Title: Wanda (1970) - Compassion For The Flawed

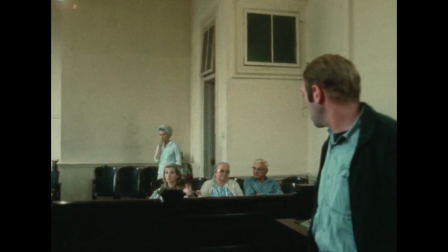[0:15]
Wanda Goronski crashes on her sister's sofa, attending late to the divorce court, where she relinquishes custody of her children to her husband.
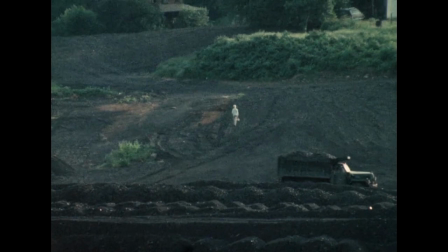[0:24]
With a landscape as desolate as a quarry-like region of Pennsylvania, Wanda has little opportunity and even less to offer.
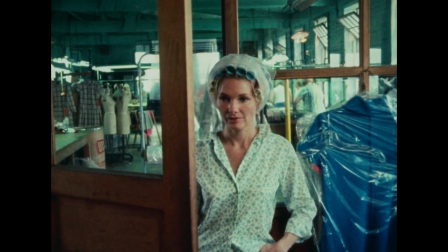[0:32]
Unable to acquire more hours within the sewing factory she is terminated from, and after a regrettable one-night stand,
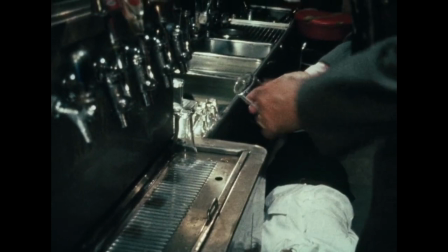[0:39]
Wanda inadvertently falls in with Norman, a petty crook and thief who she initially mistakes as a bartender.
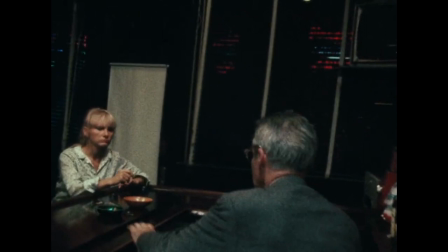[0:45]
Often demanding and disrespectful towards Wanda, she perseveres with naivety,
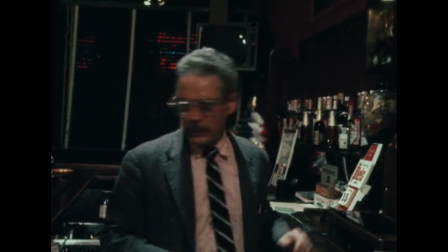[0:51]
enduring Norman's harassment due to her inability to go elsewhere or do anything else.
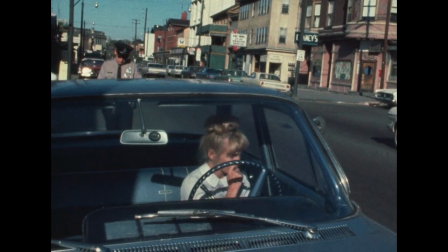[0:57]
This is Barbara Loden's Wanda, produced, written, directed and starring Barbara Loden herself in the titular role,
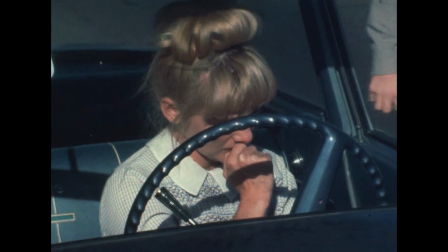[1:04]
creating an additional layer to the film's semi-autobiographical inspiration, a once forgotten, now cherished classic of feminist cinema.
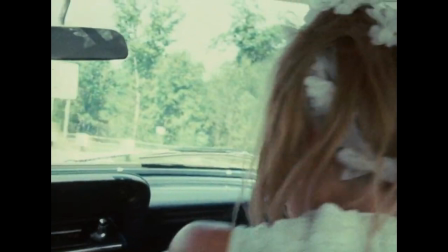[1:12]
Not unlike an anti-Bonnie and Clyde film, Wanda portrays patriarchal violence and control,
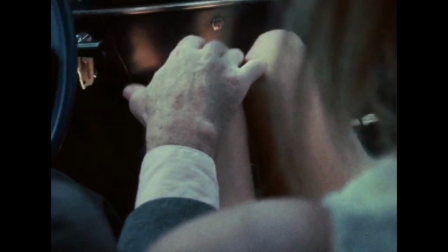[1:18]
and the lack of identity with an undeniable, unflinching American independent cinema verite style.
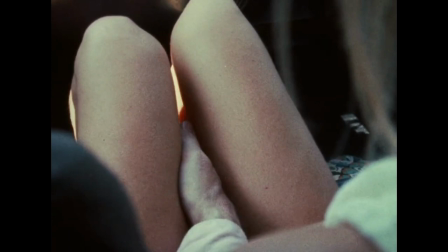[1:24]
There is little here that portrays the empowerment of women, but Loden's film demonstrates the reality of women who feel lost,
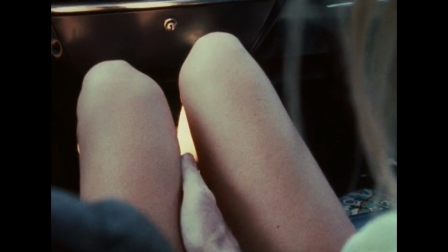[1:32]
and the manipulation they may face. a feeling that many women have felt at one point or another.
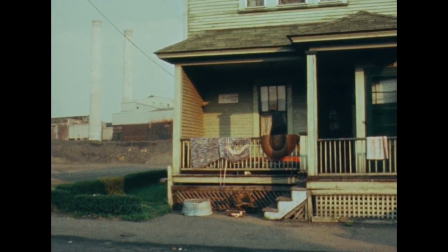[1:37]
What is initially notable about Barbara Loden's film from the opening images is the cinema verite approach to filmmaking,
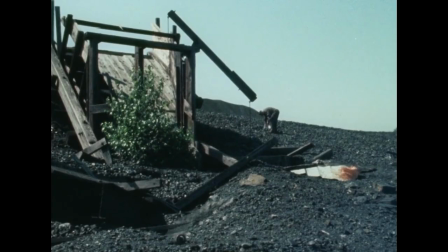[1:44]
which serves as a quiet inspiration to the decades of American independent filmmaking that would follow.
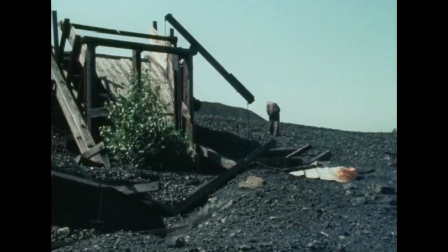[1:50]
Clearly low budget, the cinema verite approach to Wanda provides the film with a confrontational realism,
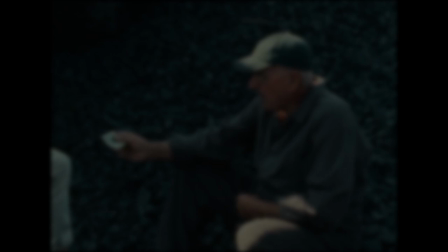[1:56]
a level of believability that makes the subject of the film inescapable.
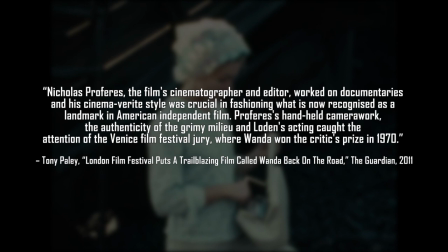[2:01]
Briefly discussing the cinematography of Wanda, Tony Paley wrote for The Guardian that Nicholas Propherez, the film's cinematographer and editor,
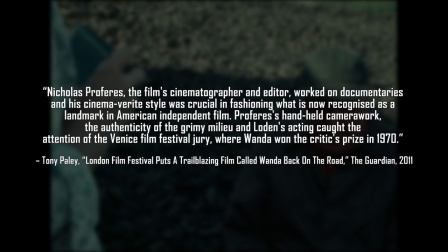[2:09]
worked on documentaries and his cinema verite style was crucial in fashioning what is now recognised as a landmark in American independent film.
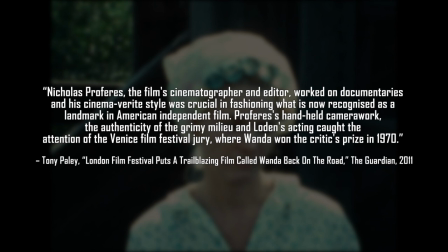[2:18]
Propherez's handheld camera work, the authenticity of the grimy milieu,
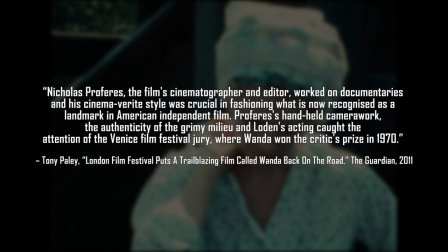[2:22]
and Loden's acting caught the attention of the Venice Film Festival jury, where Wanda won the Critics' Prize in 1970.
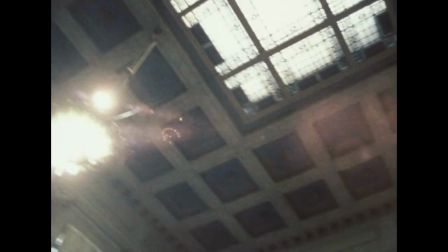[2:29]
Nicholas Prophérez's experience with documentary filmmaking is clear as day within Wanda, as the film's handheld sequences,
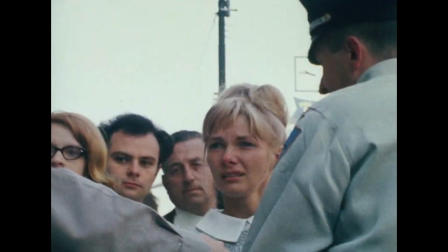[2:37]
especially during scenes such as Norman's bank robbery going south, have a heightened level of realism,
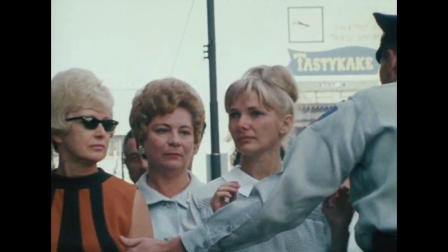[2:42]
effectively making Wanda's most intimate or dramatic scenes the film's most immersive,
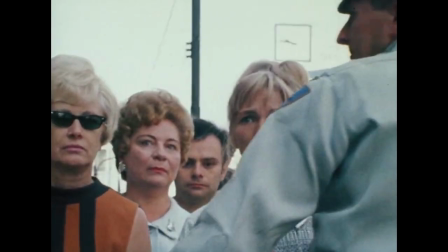[2:48]
reinforcing the film's sense of truthfulness, especially when considering the film's semi-autobiographical inspiration.
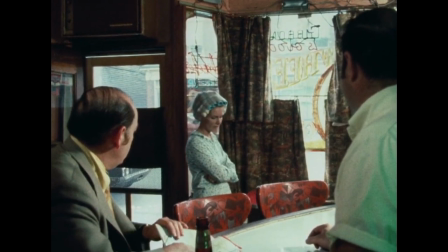[2:54]
Wanda as a character is naive, foolish and even irresponsible, but she's believable.
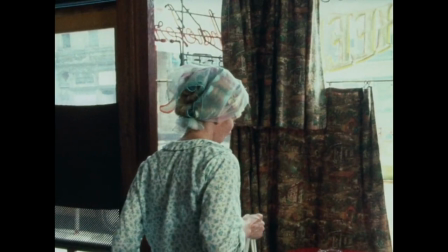[3:00]
Many people can easily think of past memories where they themselves were just as naive, foolish or irresponsible.
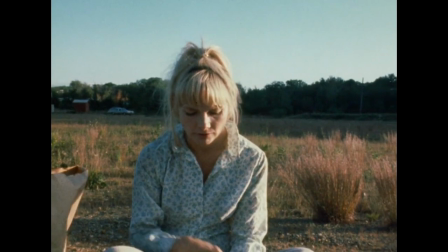[3:06]
Wanda reflects a personal aspect of Barbara Loden,
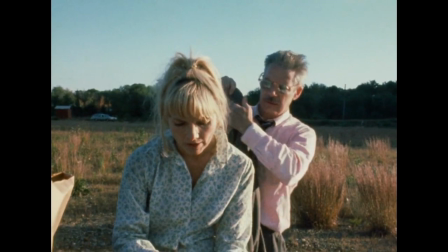[3:09]
a mirroring of Loden's own struggles with feeling directionless with life and how she tried to shape herself to be someone else's idea of her.
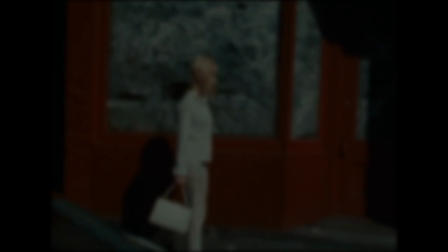[3:17]
Referencing Barbara Loden's own words, Tony Paley's article elaborates on the autobiographical nature of Wanda, stating that,
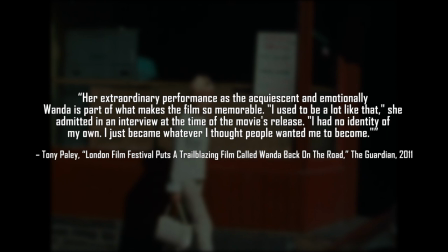[3:25]
her extraordinary performance as the acquiescent and emotionally blank Wanda is part of what makes the film so memorable.
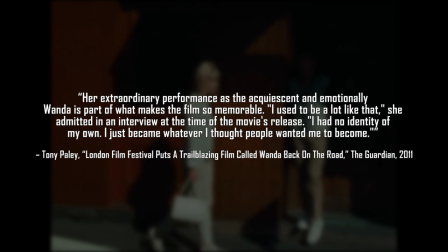[3:32]
I used to be a lot like that, she admitted in an interview at the time of the movie's release.
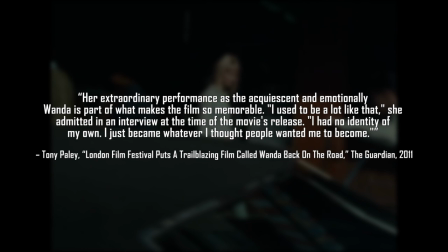[3:37]
I had no identity of my own, I just became whatever I thought people wanted me to become.
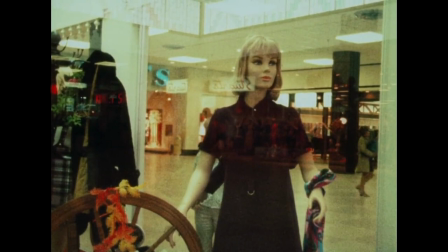[3:42]
A relatable subject matter for many young adults, unsure of their futures,
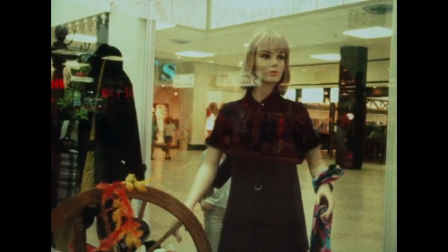[3:46]
uncertain of what they are capable of contributing, and a theme that is prominent in many classic coming-of-age films.
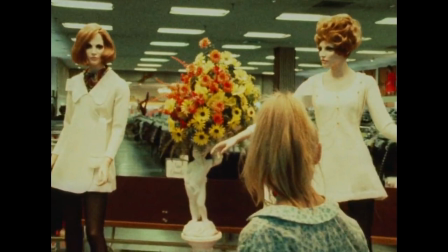[3:53]
Barbara Loden's own struggle to understand her identity, and the pressures to become the figure that others expected her to be,
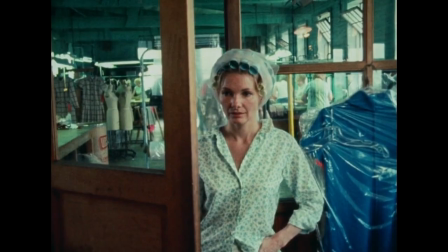[3:59]
is mirrored effectively in Wanda's own lack of direction after marriage and losing her job.
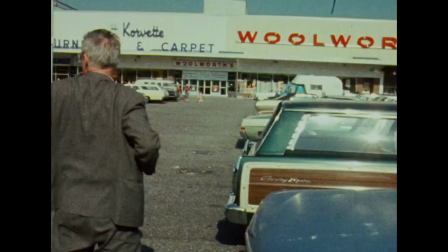[4:04]
Two aspects of living many people place great emphasis on, as well as her frequent dependency on men like Norman,
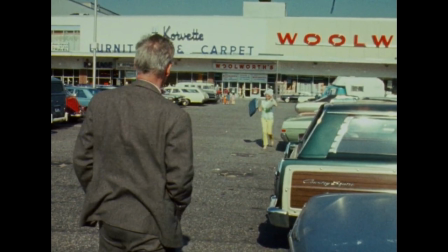[4:11]
who continue to belittle, chastise, harass and abuse her.